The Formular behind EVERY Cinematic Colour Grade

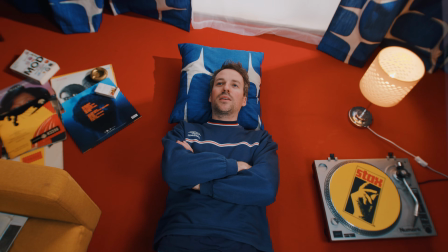0s
Have you ever found yourself working overtime to achieve that perfect cinematic colour grade?
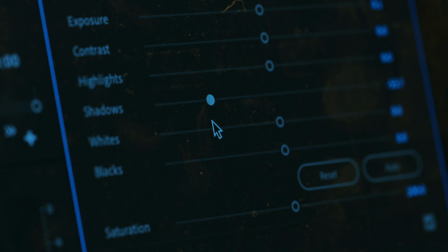5s
The sort of colour grade that has it all, you know, deep shadows, soft highlights, vibrancy, contrast, it has it all.
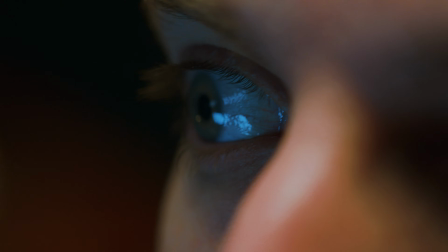12s
And you've been working on this colour grade for so long that people have started to think that you were just a figment of their imagination.
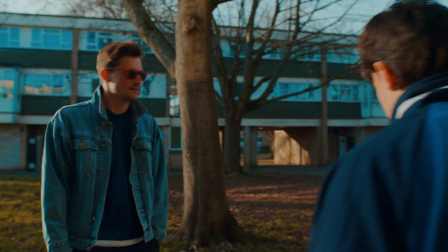21s Mate, he's still not answering. I swear he existed, didn't he? You know, he was like a real person.
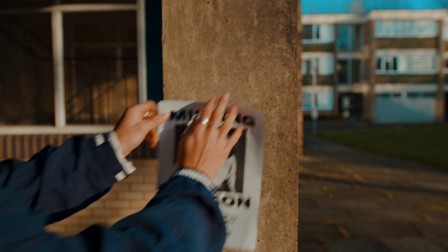26s Yeah, he was a real person. You could touch him and everything. Mad. But you're too busy, mate.
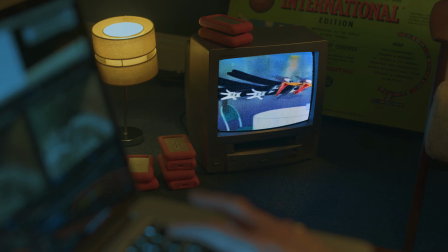33s They'll see this grade's gonna hit so fucking hard, yeah? Their eyes are gonna be catapulted from their very skulls.
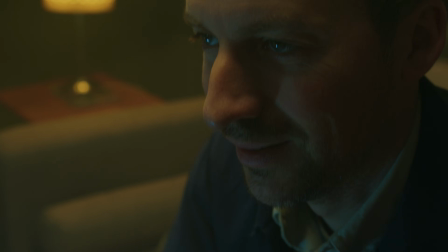40s Oh, it'll be alright, Faff, to squidge them back in.
But as time goes on, you start to think,
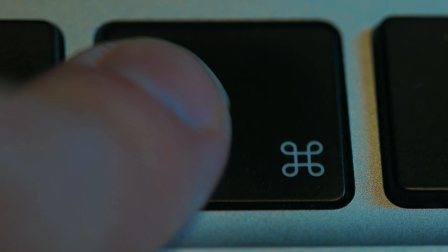49s
Should it always be this much hard work? but you think just a little bit longer, you know, you can't rush art.
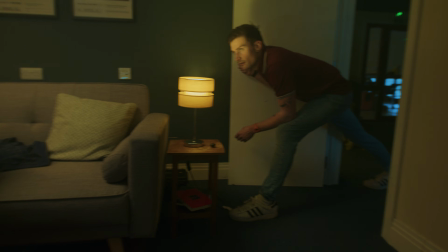55s You have to... Where have you been? Oh, I don't know, Thomas.
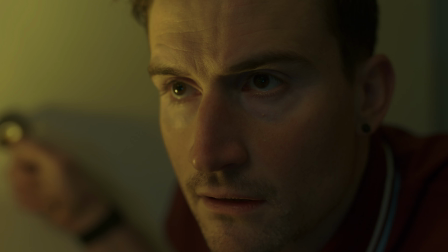60s Just making the most cinematic grade the internet's ever seen. Don't look too close at it, yeah?
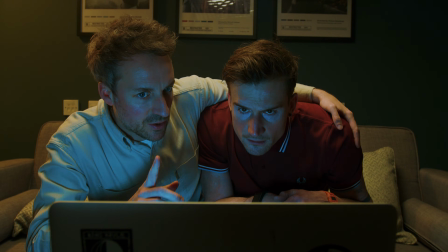67s Might hurt yourself, because it's dangerous. It's dangerously good.
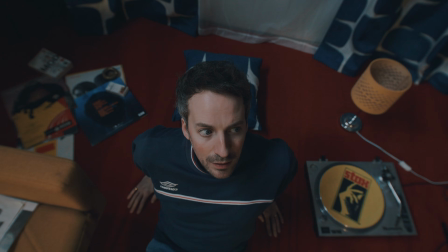70s
But in reality, despite the hours you've put in, it looks average, colourless and featureless.
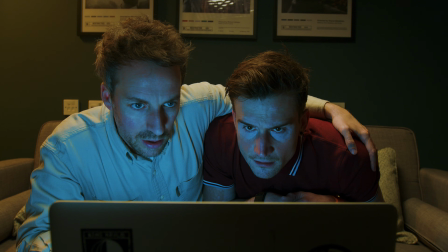77s A bit like bread. What we are looking at is video bread.
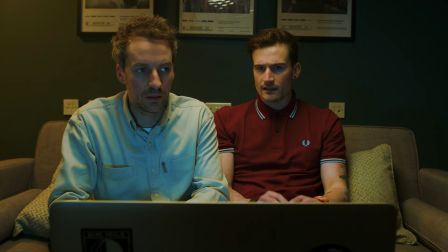83s Yeah, mate. I mean, I like it. It's you've gone for that like grey, sludgy, sort of moody look. Anyway, the reason I came in is just to let you know that Malcolm's dead. I guess because you've been so busy doing this.
And trust me, this used to be the story of my life. That was until I implemented these two things that have absolutely nothing to do with colour grading, but when you stop and actually think about it, have everything to do with colour grading.
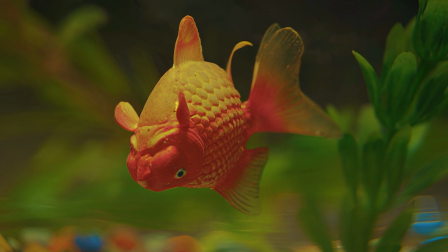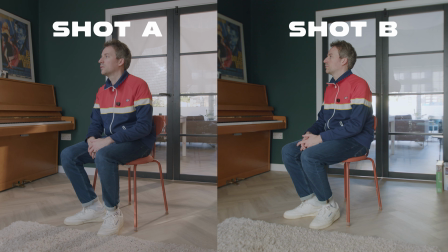115s
So the first thing I implemented can be demonstrated right here with these two ungraded shots. Shot A and shot B. Two shots that were filmed with the same camera, same lens, same room, you know, same plonker.
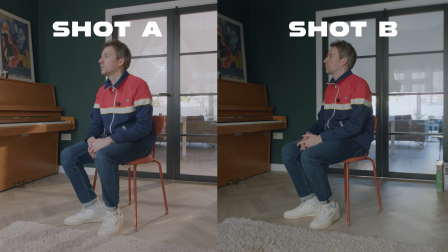128s
Alright. And the same grade.
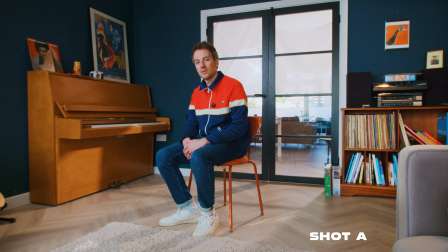132s
So if these two shots are the same and have the same colour grade on them, why does shot A look so much better than shot B? And that's because both these shots are not the same. And some of you might have already noticed, but shot A has an unfair advantage.
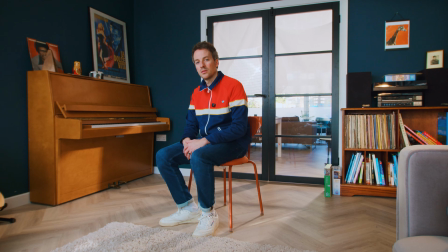147s
So let's zoom out and find out why. Well, that's because it was lit.
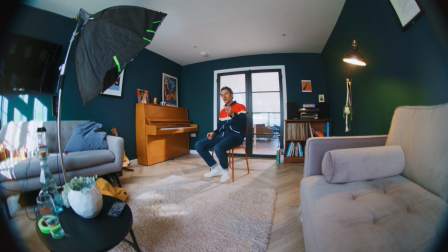153s
That's literally it. That also rhymes, which is cool. So, yeah.
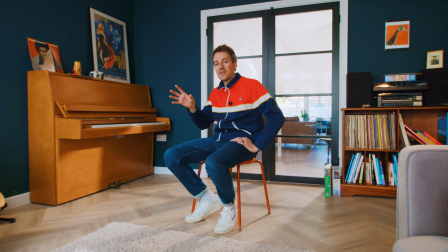158s
And you'll see in just a moment how simple this lighting setup is, because it took me all of about 40 minutes to put together, but it meant that this shot was primed and ready to be graded in under 5 minutes.
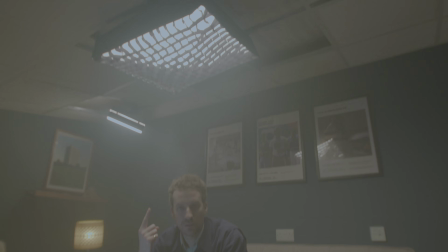171s
The simple factor is that lighting your shots makes grading all the more easier.
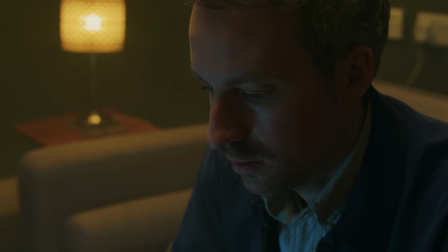176s
Because without it, you end up in an uphill battle as you try to force the grade to work. And yeah, shot B isn't a complete write-off.
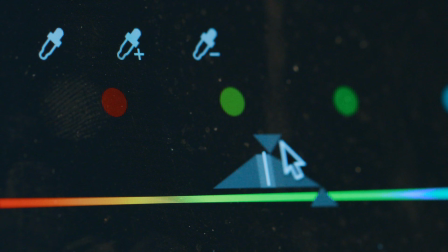183s
It will just take a lot longer to grade, but even after all of that, it still won't look as good as shot A,
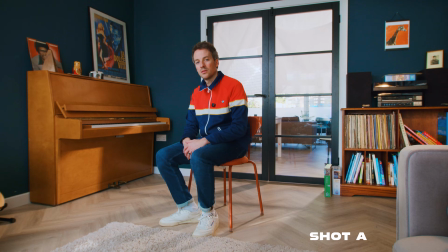189s
which was such a pleasure to grade, I might add, that I actually forgot my goldfish was dead.
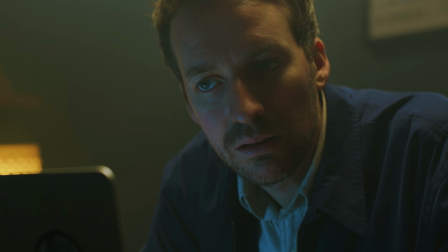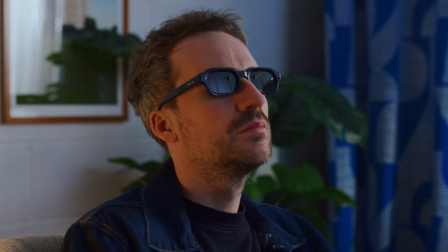201s
Yeah, almost. So why has this made all the difference?
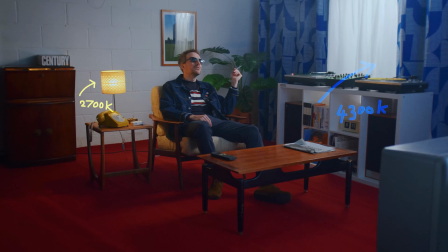205s
Well, if you're not taking just a bit of time to think about your lighting, your footage is going to lack contrast.
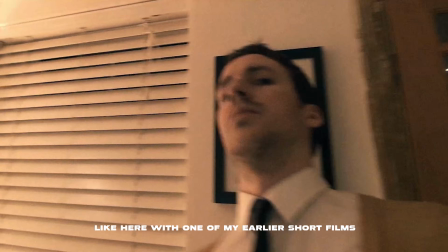210s
It will have no shape and the colours in your scene will feel muted and dull.
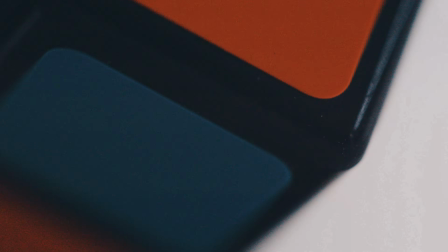215s
And that's because if the luminance value of a colour is low, then it will be dark and therefore won't be vibrant. But by adding physical light to our colour, we up the luminance value and make the colours more vibrant and rich.
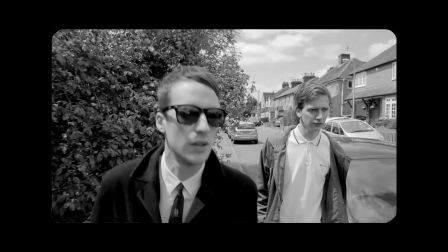228s
And trust me on this, because I know from experience,
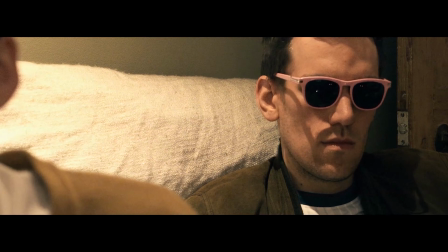231s
because all my old films from back in the day that I didn't bother to set up any proper lights for were always an absolute nightmare to grade.
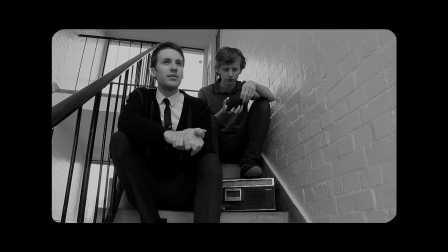238s
And that's why I always just ended up making them black and white. Not because I was making art house films, but because I didn't know what the fuck I was doing.
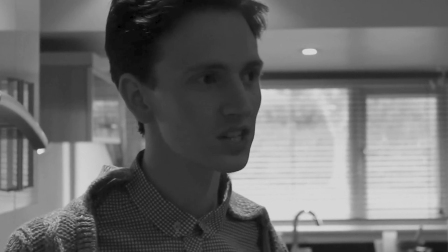245s So you don't even understand colours?
Now you lot are probably thinking, well yeah, that's pretty bloody obvious, mate. Who the fuck are you, Sherlock Holmes? Solved the big mystery, have we? Telling us that we need to light stuff if we want stuff to look good?
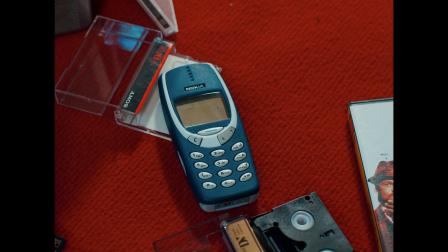259s
Well look, this fact wasn't obvious to younger me because I lived in an information poor time when YouTube was this and not this.
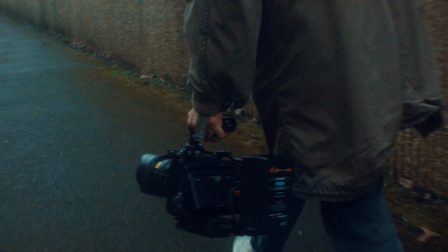266s
Today we're talking about cinematic lighting. So yeah, I'm just doing my bit for society by making this video.
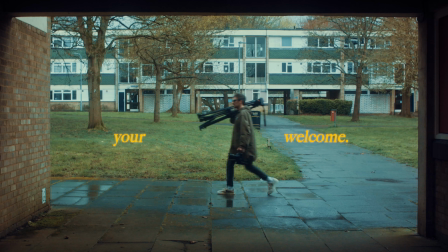272s
You're welcome.
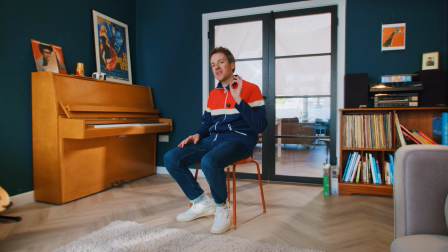276s
Now, there is one other crucial element at play here, which is helping this scene out very much so in the colour department, which you might have already noticed.
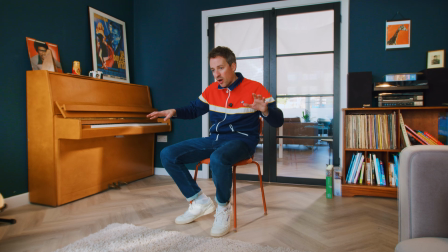283s
And of course, I'll be going through that in just a moment.
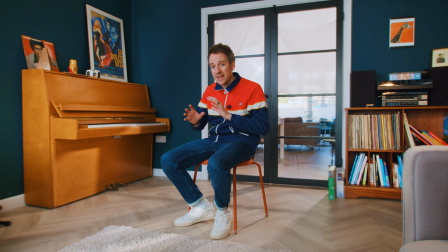286s
But first, let's break down this lighting setup because it's really easy to do and makes for a good all-round natural look,
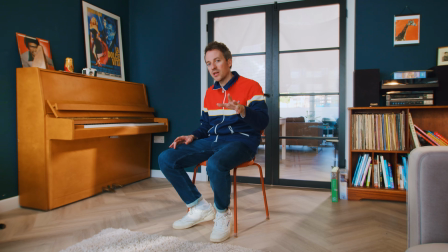293s
which will help you out with your next colour grade. Alright, so for this setup we're going to need two lights.
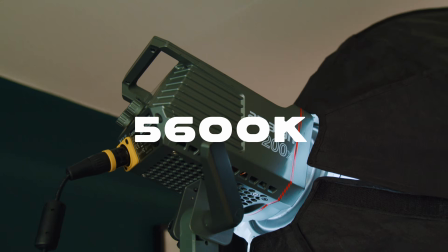298s
The first one is going to be our key light, which I've got set to 5600 Kelvin, which is the colour temperature for daylight.
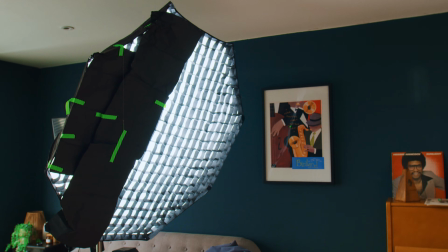304s
Then you'll want to attach a large softbox with diffusion and a grid to control any light spill, you know, going all over the gaff and making a right mess.
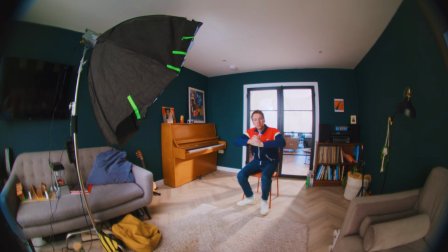312s
We don't want that.
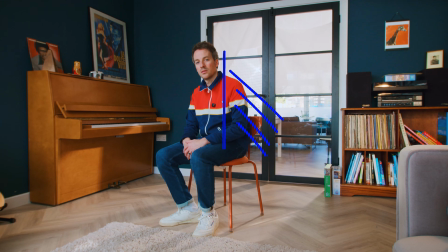314s
To try and create a bit of shadow on one side of my face, I've done a little bit of a bodge job by adding black wrap to the softbox to block out the light hitting that part of my face.
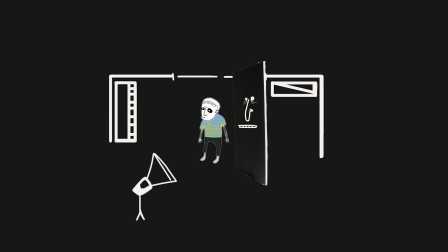322s
Now, a better way to do this would have been to put some old negative Philip up right here beside me, but as this shot is, well, it's a wide shot, this wouldn't work.
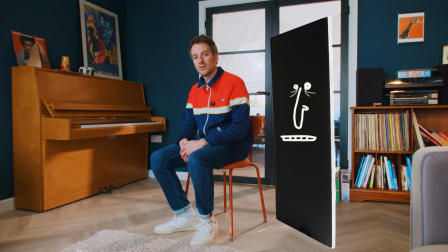330s
You know, I don't want Philip in my shot. So, yeah, fuck off, Philip.
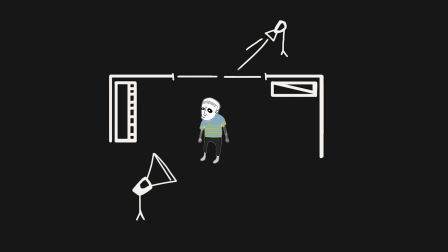336s
With the second light, I've placed it in the room behind me to light through the doors into the living room.
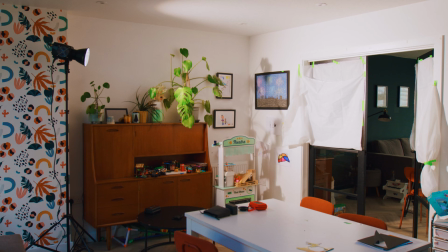341s
So for the second light, I'm not using a softbox, but a dish to focus our hard light into a beam to create sunlight rays coming through the doors behind me.
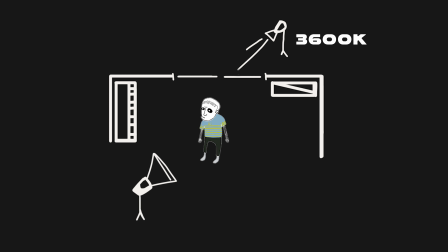350s
And that's also why I've gone for a warmer colour temperature. Then I've set my camera to the same colour temperature as our key light. And there you have it, Bob's your uncle.
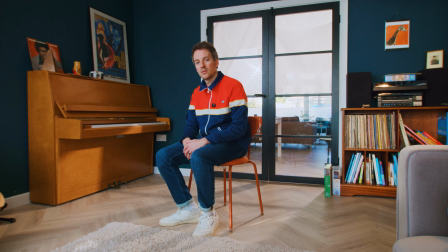359s
A lovely setup that makes for a nice, pleasant, bright, natural look and helps the colours in our scene become beautifully radiant.
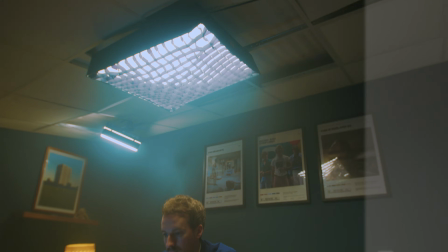367s
Whereas this scene is just the complete opposite. You know, the lighting is low-key, it's moody, it's dark, it's sinister.
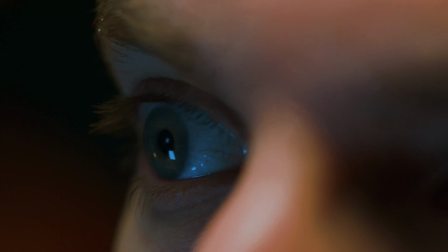374s
You know, if he invited you round for tea, you'd be like, no way, man.
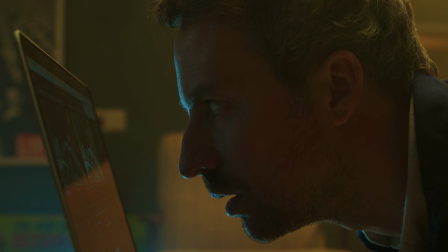379s
Your place looks like a dungeon. So put the biscuits away, you troll. So a lot of times with these videos, I'm alone and in the trenches and scared. But that doesn't stop me from still wanting to do shots that definitely require two people to pull off.
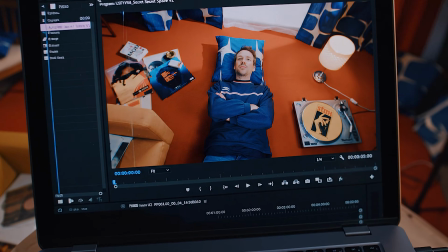392s
A bit like the opening scene in this video. So what do you do when you're faced with a situation like this? Exactly, you're probably thinking what I'm thinking. The most logical thing to do is to physically print out another copy of yourself. Which, you know, is exactly what I did. But unfortunately, the geezer was absolutely useless.
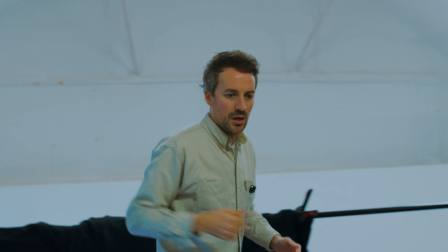412s
He was a diabolical excuse of a man, you know? Absolutely zero work ethic.
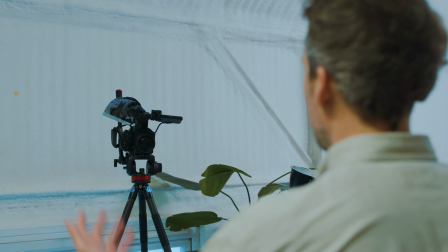417s
You know, I was actually shocked by the level of laziness he had for filmmaking. You know, he was flopping all over the place, wouldn't hold the camera properly.
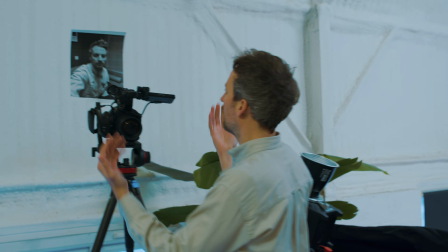424s
An absolute liability, and, you know, I will not be working with him again, put it that way. So, you know, I had no choice but to jump into Artlist and use their brand new AI toolkit,
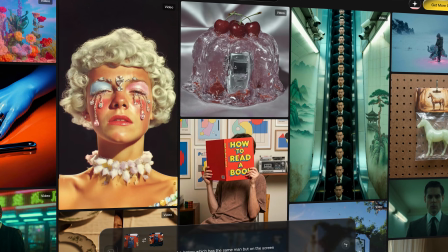433s
which brings together AI image, video, and voiceover tools all together in one organised workspace.
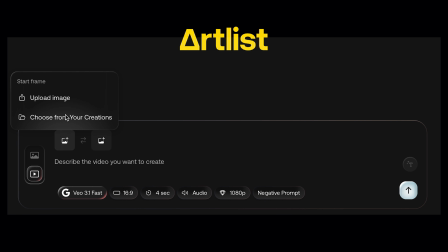439s
So, for this opening shot, I just exported a still from my video as my start frame, and then I did the same, but for the end frame.
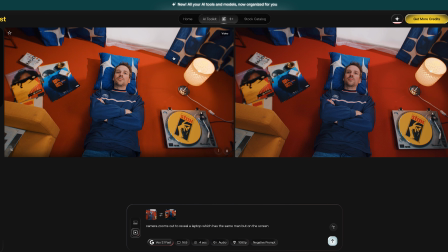447s
Then it was simply just a case of writing my prompt and letting Artlist's AI image to video fill in the missing frames. And the quality thing about the results for me was that it kept all of my cinematography choices consistent with the original shot that I put together. And personally, this is how I've been using AI in my videos to do those impossible shots that I can't do by myself, like the opening scene of this video.
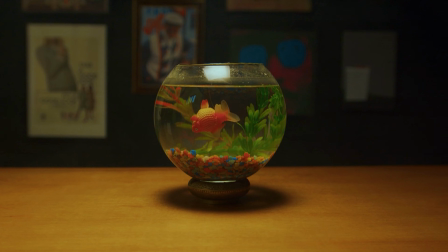469s
Or because I just have no idea how to do it in After Effects.
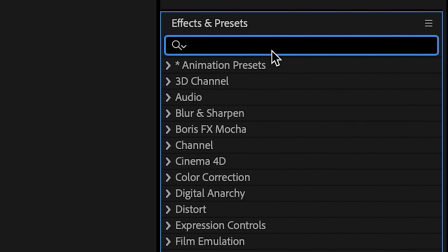473s
Because unfortunately, they don't have a drag-on effect called "Please make this plastic fish look like it's dying." I know, they need to pull their finger out, because that's a request they should be able to service.
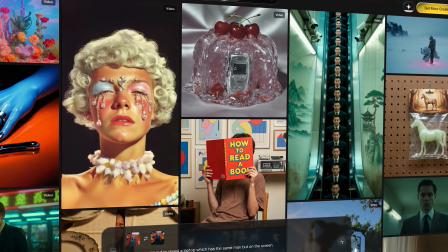484s
So yeah, start creating head-spinning visuals now with Artlist's new AI toolkit.
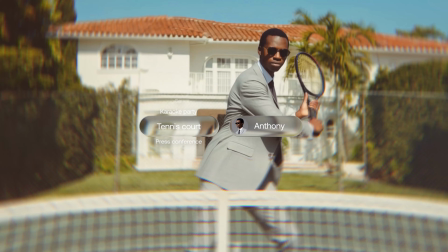489s
Because you know what? This is only just the beginning with Artlist Studio.